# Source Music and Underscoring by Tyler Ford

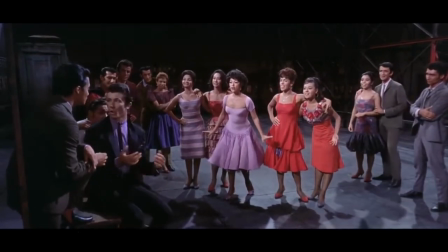[0:08]
When you have music in a movie, there are a lot of different ways you can go about it.
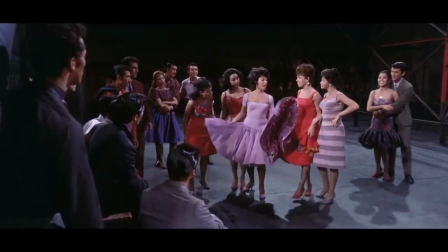[0:12]
For instance, there's a musical where characters will spontaneously break out in a song and dance and other people in the scene will inexplicably know the lyrics and choreography of the song.
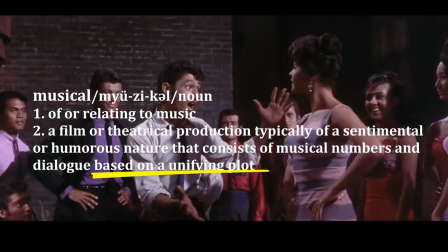[0:21]
By the definition of a musical, the song is supposed to also be a part of a unifying plot, although often there are unrelated side plots in a soliloquy type scene.
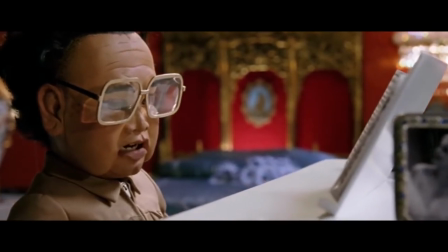[0:30]
Also, it's usually never addressed whether or not the characters rehearse and choreograph the scene ahead of time.
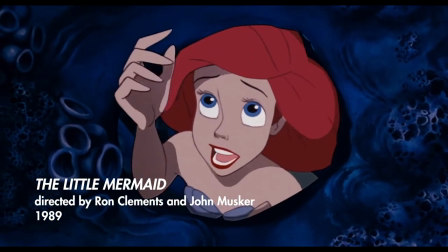[0:35]
You're supposed to enjoy the music as an exaggerated statement of the feelings of the characters, with no need for it to make sense literally.
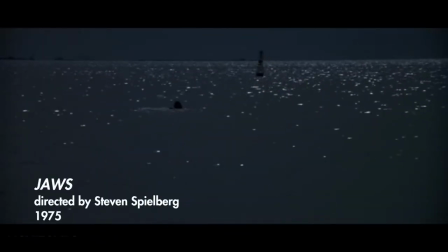[0:42]
Or you can have a score playing over top of the movie scene to add emphasis and emotional direction.
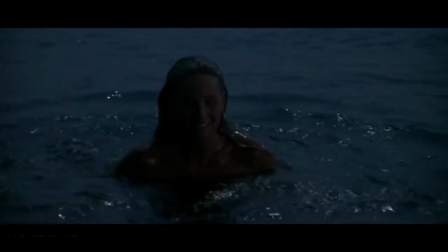[0:47]
The director doesn't trust you to feel scared here from just the images, the dialogue, and the sound effects.
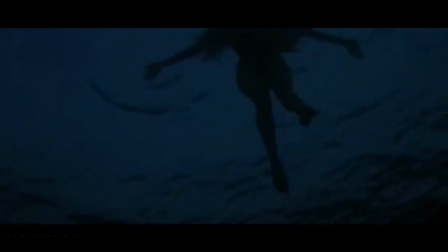[0:53]
He needs to ensure the emotion you are intended to feel is the one you are feeling,
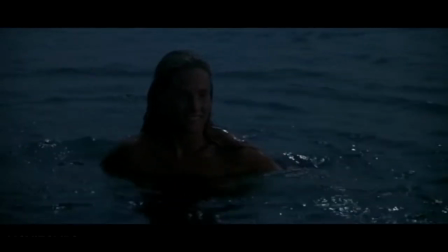[0:57]
so he makes you listen to this specific piece of orchestral music that was designed custom for this moment in the film.
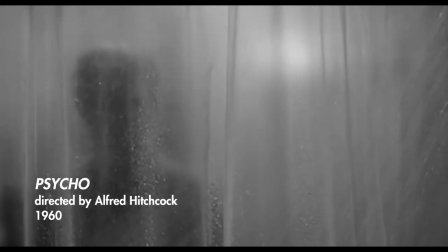[1:03]
You can scare the audience with dissonant, irregular noise.
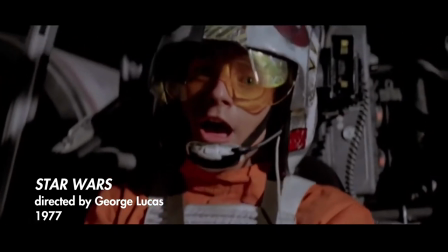[1:10]
You can make them feel excited and victorious with a bombastic march that builds to a satisfying explosion right when the hero beats the bad guys.
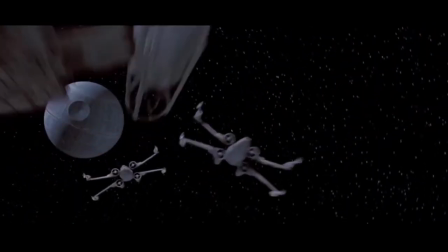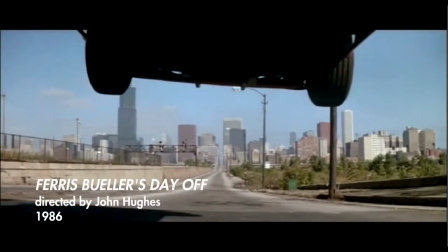[1:24]
It doesn't even have to be original music. It can be quoting a piece of music from another film.
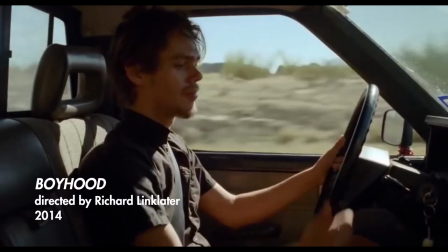[1:32]
It could be a modern hit.
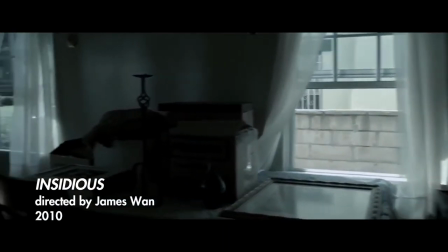[1:36]
Or maybe even a golden oldie. It just depends on what you want the audience to feel.
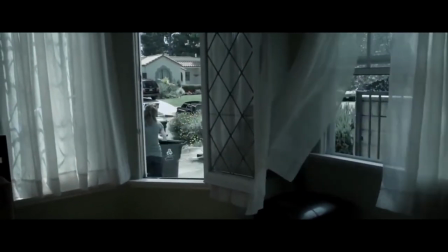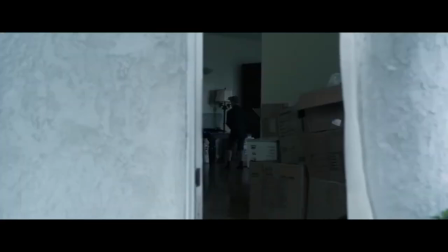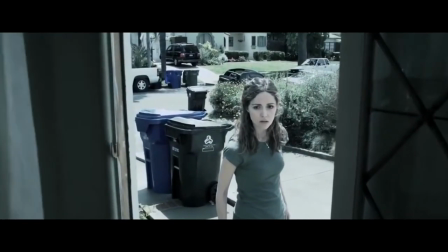[1:54]
It's easy to see why almost all movies use these methods.
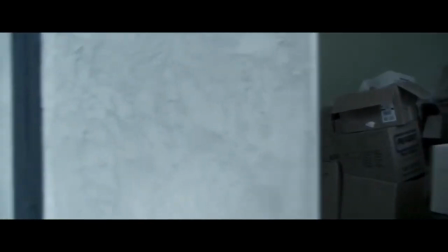[1:57]
I mean, if you can have a direct way to subtly inform your audience of the emotion they should be feeling, why wouldn't you use it?
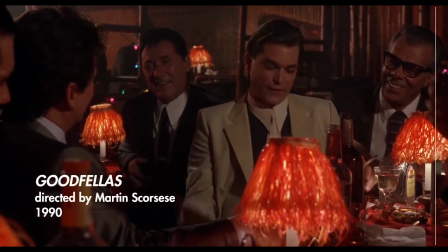[2:05]
But also consider the alternative. How does the audience feel when there's no music, when you don't tell them what emotion to have?
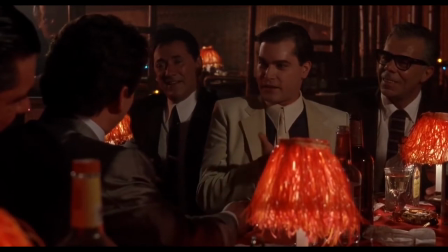[2:11]
You just put them in the space with the characters and the sound and you make them watch with the ambiguous silence of real life
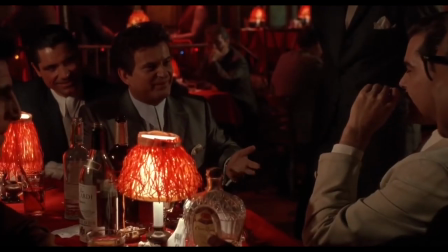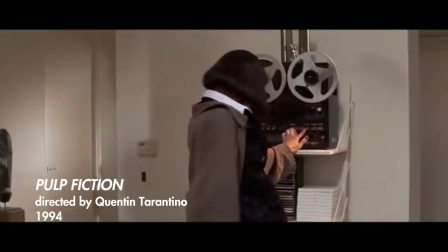[2:25]
What if the music you hear is the characters either listening to a recording or live performance
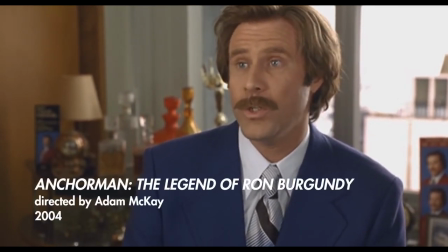[2:34]
Or literally singing it themselves in a realistic way Baby, gonna hold her tight, gonna grab some afternoon delight.
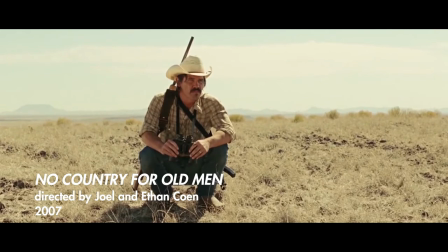[2:42]
What if you did this for the whole movie? No Country for Old Men is a member of this rare category, and the results speak for themselves.
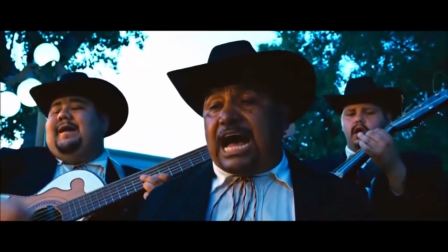[2:49]
The only real music in the movie is here when the main character is confronted by a mariachi band.
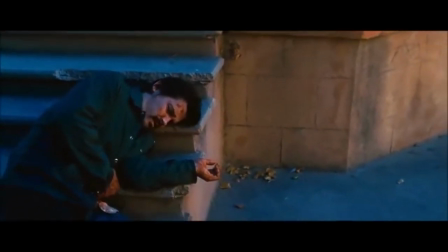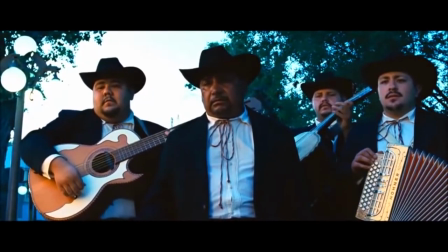[3:02]
You feel like you're there, you feel like it's real.
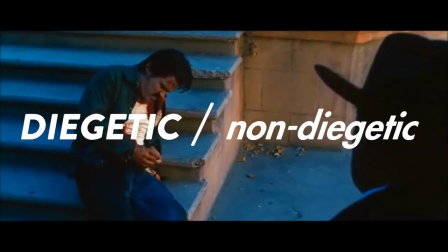[3:04]
This is the difference between diegetic and non-diegetic music, or as they are sometimes referred, underscoring and source music.
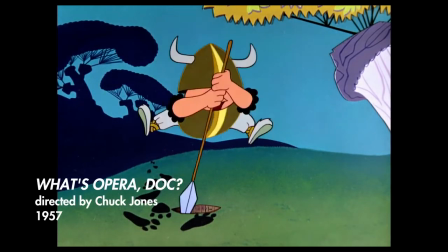[3:14]
Underscoring is where the music is played as an audio track divorced from the reality of the scene,
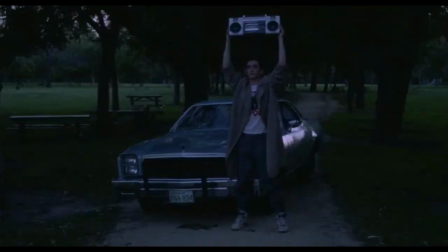[3:19]
usually original music written to shadow the action, or source music is when the music has a literal source in the reality of the scene,
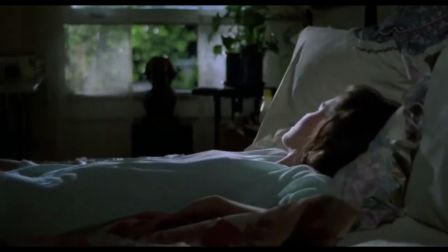[3:26]
like a boombox. They can be used to achieve very different effects, but which technique should be used is not always obvious to the people making the movie.
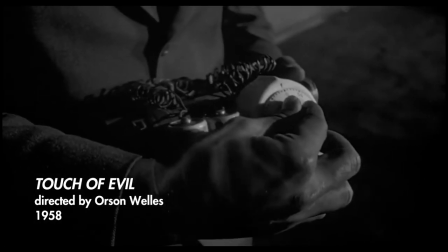[3:34]
For example, in Orson Welles' A Touch of Evil, Welles clashed with the studio on which technique should be used in the film's opening scene.
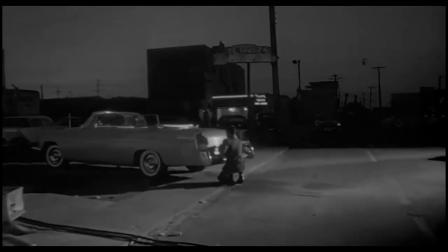[3:41]
The scene features an extended and impressive one-take shot that follows a car containing a ticking bomb through the streets of a Mexican city.
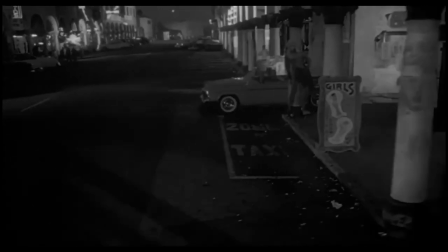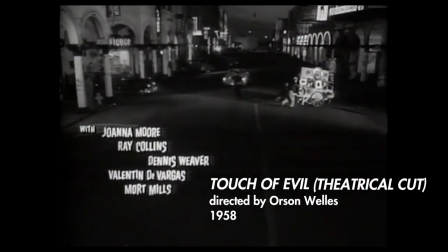[3:53]
The studio thought underscoring would help add tension and rhythm to the scene. They didn't trust the audience to understand how they should be feeling.
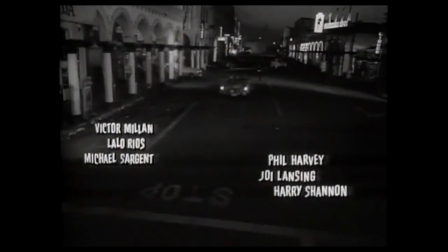[4:00]
The score follows the movements and attitude of the characters while also mimicking the menacing ticking of the bomb and telegraphing the impending doom of the explosion.